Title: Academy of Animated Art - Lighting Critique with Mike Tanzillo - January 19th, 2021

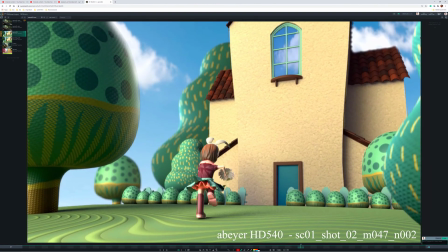32:58 Okay. One of the things about this one that creeps in, I'm wondering if we can't play this tree as if it's in shadow a little bit,
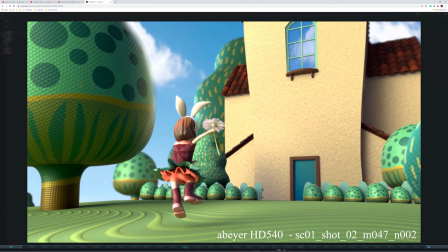33:06 because I think that'll help it with the framing element. Key light on this looks better.
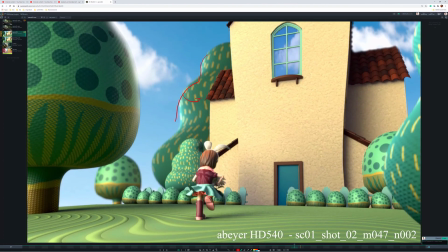33:13 It feels cool though. Like it feels almost like a cool rim. I want to pull it around just a little bit more, just because like this one here at the beginning is looking so good.
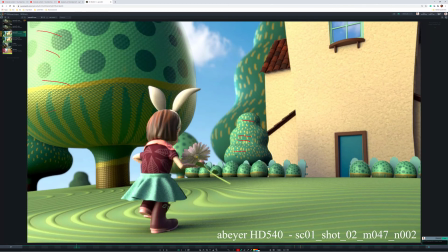33:21 It's a little bright there, but like this one's looking nice. Like I want it to kind of just feel similar to that one.
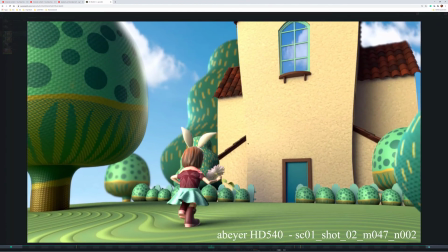33:29 And all right.
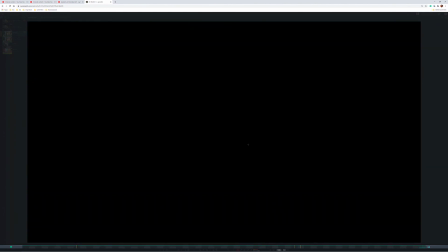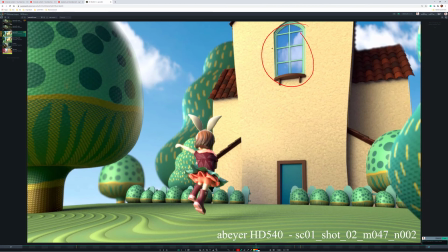33:37 And then last thing, there's a little bit more red in this reflection than in the sky. Like if you look at the blue values, a little bit more purple, a little less cyan.
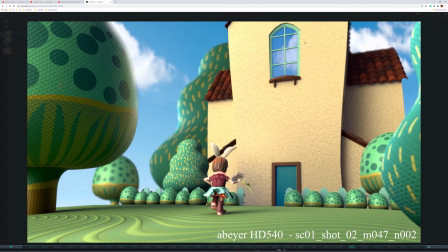33:45 Same thing with the clouds. I would just get those to match up a little bit more. And I'm wondering if it's that, because it almost feels like a mirror. I'm wondering if it wouldn't be a little bit darker, because we'd be able to see a little bit more transparency.
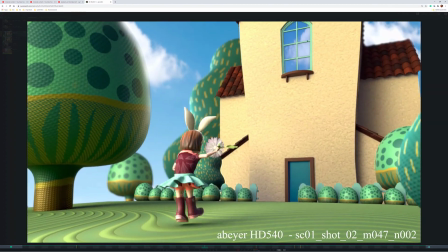33:59 But find some reference on that. But I think that will be good.
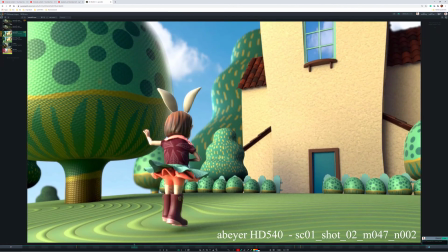34:04 And then lastly, just a little bit of super brightness on her arm as she's flopping around.
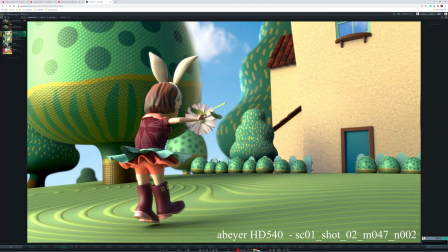34:11 I would just tone that down just a touch. But really good job there. Ashley.
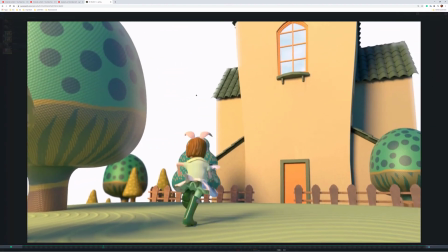34:17 All right.
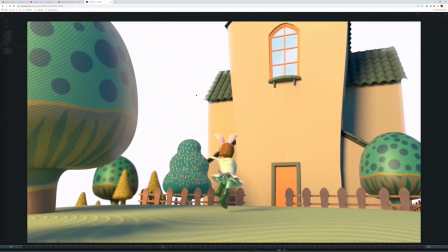34:22 So that's a nice explosion of light coming in there. Same thing, I think the light can be a little warmer that spills in.
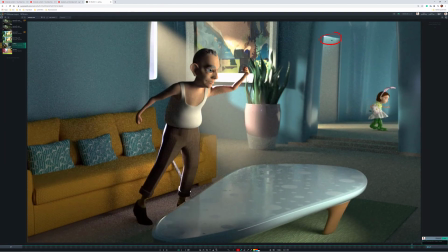34:28 It feels a little cool, like I'm looking up here. And I just see that like cyan, it really reads as something very cool.
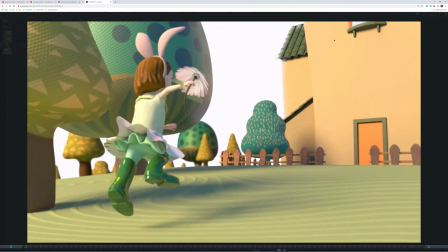34:35 I'm wondering if we can't get a little more contrast on the outside.
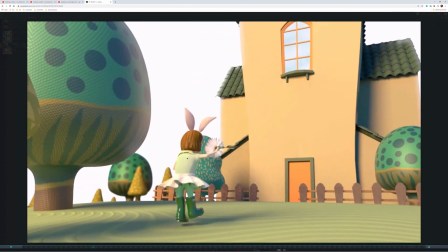34:45 And yeah.
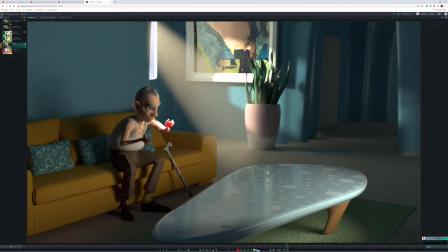34:50 And then watch out, his hand gets super subsurface scattery in there. I would just take down his scale a little bit more. Yeah, you know what it might be with the outside? So the ground is pretty lifted,
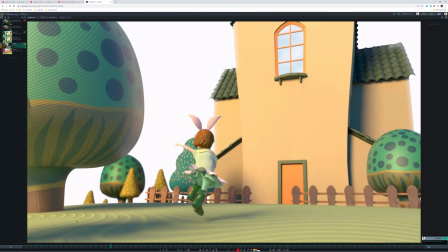35:07 and I'm wondering if like the core color of the ground couldn't go a little bit darker to really kind of ground it into place there.
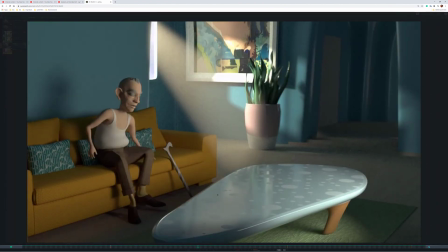35:15 And then
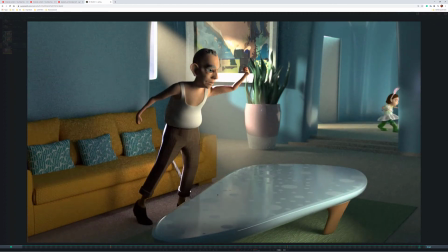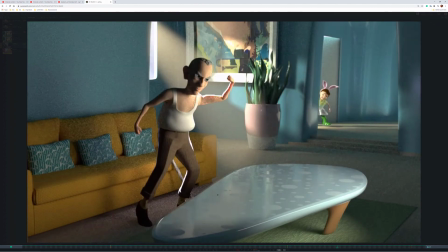35:23 yeah. I'm trying to think if there's anything else on this outside.
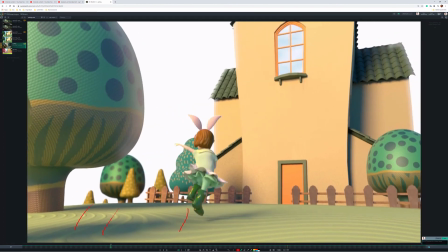35:28 Yeah, it just feels a little dusty. Like it feels like there's a thin layer of dust on it. And I think it's just a matter of increasing some of the getting some more dark points here on the ground, because like this shadow's dark, especially for an outside scene.
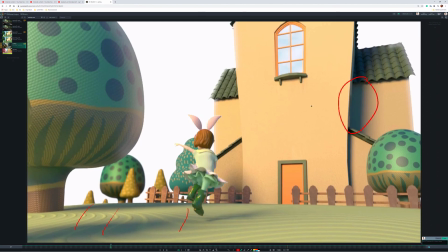35:46 It's interesting because I wonder what's causing that to be dark, but then like we're not seeing the same level of shadow under there. Let's try darkening the ground up a little bit. I think that might help. Let's give that a go and see where that takes us for the next iteration.
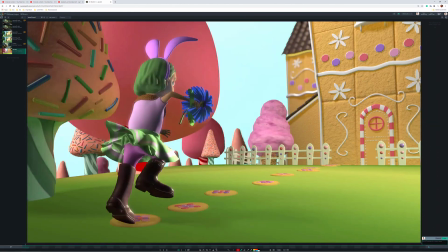36:02 All right, last on the agenda, we've got Dani.
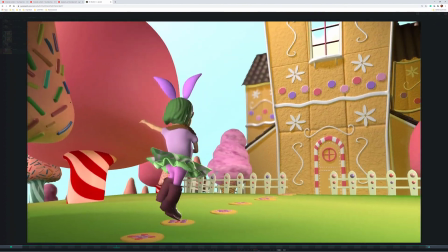36:09 Yeah. All right, so depth of field, again, a little strong.
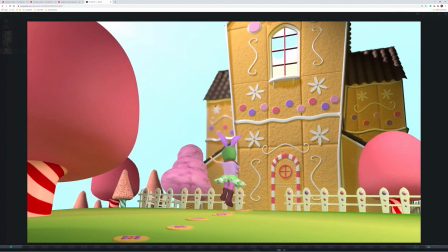36:16 But on this one, because it's like Candyland, I feel like it might be okay. My only question is, I see depth of field on this part, like this part of the house is in foreground, is sharp. This part is out of focus. But then like this stuff back here is all sharp.
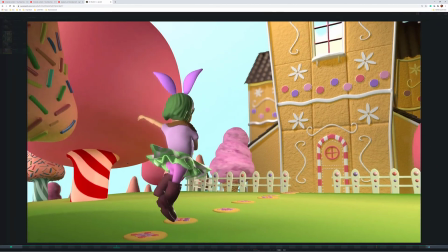36:33 So I'm feeling like it should all be like everything.
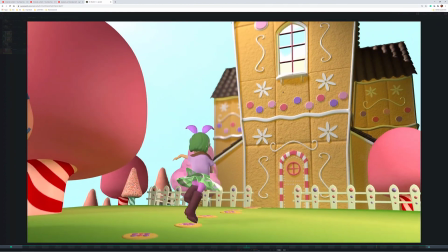36:37 If you're going to go that shallow of a depth of field blur, I think you can push everything back behind it a little out of focus.
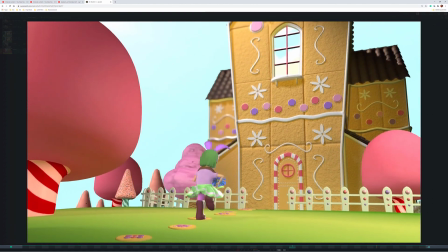36:45 And then same thing with like your other shot. The foreground gets a little out of field. Good job getting this initial tree here at the beginning into more shadow.
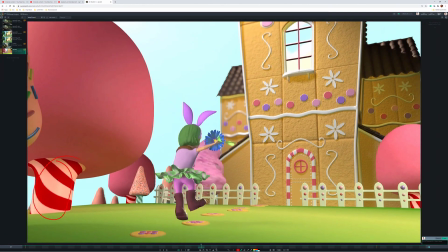36:53 That looks a lot better. This feels a little like the pink spill on that is a little strong. I would expect with the key light coming in from that way that this side would get a little bit darker, similar to like what's happening with this one.